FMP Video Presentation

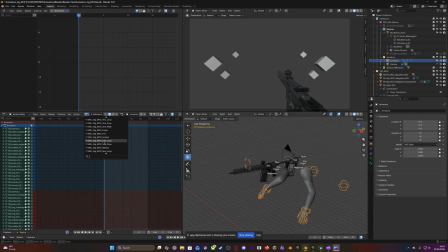259s
So let's take a look at some of these animations. So most of them are super easy. There we are. As you can see, the character's holding the weapon now. Um, and if you play the animation, you will see it's nice and simple.
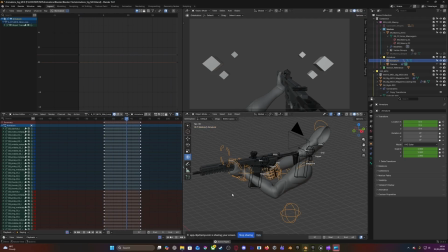277s
There's not much going on there. Um, it's mostly just an up and down bob. There's some left and right a little bit of rotational. This was really simple.
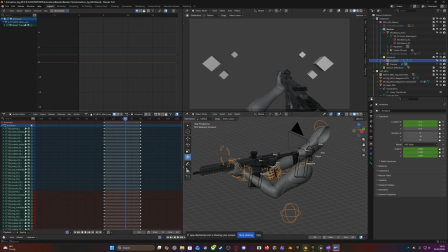294s
But if we take a look at another animation, such as the reload. Okay, so the reload animation is easily the most complex animation that I've got currently.
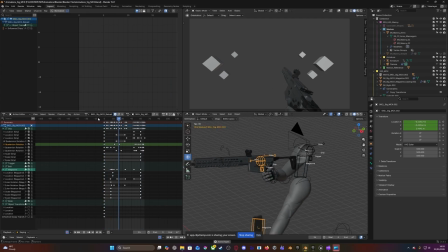307s
So if we take a look at it, um, I decided to go for kind of like a John Wick-esque animation. As you can see, when the magazine drops, you can see that it just kind of stays there.
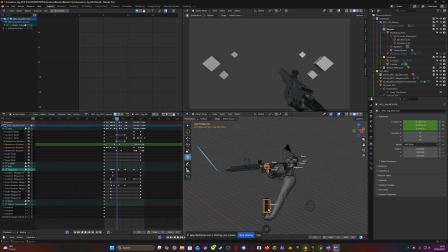321s
That's perfectly fine. In the game engine, I will make it so that it drops to the ground using physics. That's perfectly fine. As you can see in the actual first person camera, you can't see the magazines.
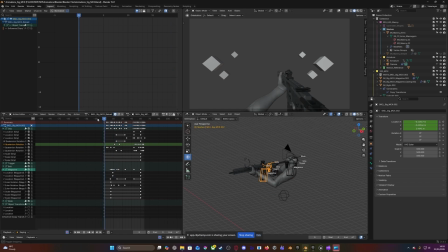334s
That's perfectly fine. Also, during some motions, such as the flick, you can see the camera actually rotates a little bit just to emphasize that motion.
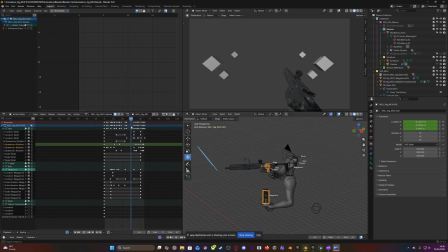350s
Same with the actual inputting of the magazine. You can see the camera goes up just to make sure you see that oomph of the magazine going into the weapon,
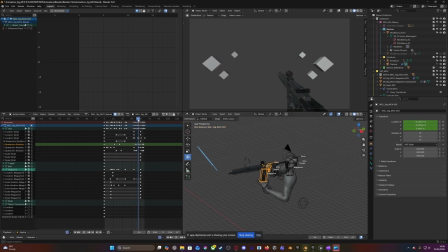363s
showing the strength of the character. Um, for the animation of the scope being
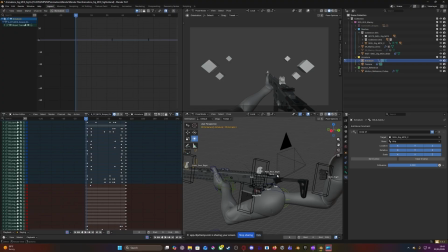372s
removed and also the sights being exchanged for the scope, if we take a look at it, it's nice and quick. It's kind of complicated. I'd say it's around the same level of the reload as well.
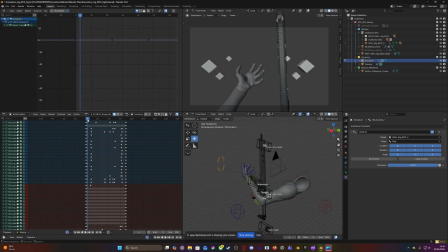391s
But if we take a little bit of a deep dive into what I've tried to do, so first of all, obviously, this is just the idle pose right here. Um, he takes the gun up, and very immediately,
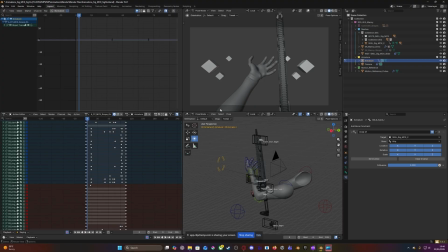407s
one of the things that I really wanted to make sure was to create an interesting silhouette. So as you can see, the hand right here is very much open. Um, he keeps it open, and again, the silhouette of the arm is always kind of expressive.
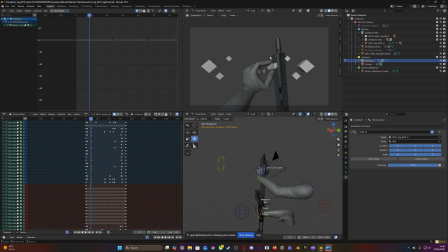429s
Even here, I tried to create that kind of like C shape, but I kept in the other fingers again just to create that interesting um, silhouette. It's not perfect, but because this animation is super fast, that's perfectly fine.
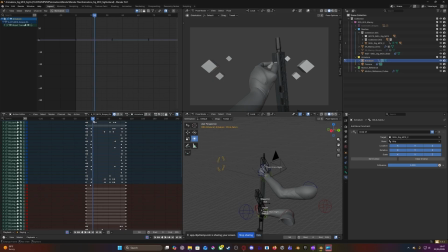450s
Here's when the hand is pulling off the front side, I try to kind of hold um, the animation for just a little bit, just for a couple of for a couple of frames,
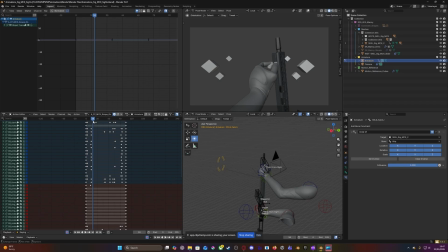464s
just to emphasize that strength of grabbing the item and then pulling it off for that little bit of anticipation. And the gun rises alongside with it as well, again to emphasize the strength. We go down.
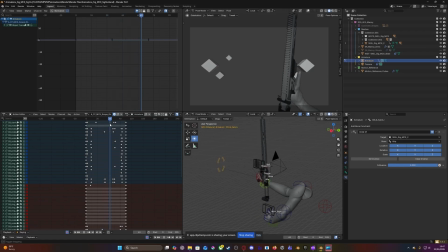485s
Same thing here. As you can see over here as well, the pointer finger, which is supposed to be on the trigger, is to the side of the weapon. This is called trigger discipline. It is very important for using any sort of weapon.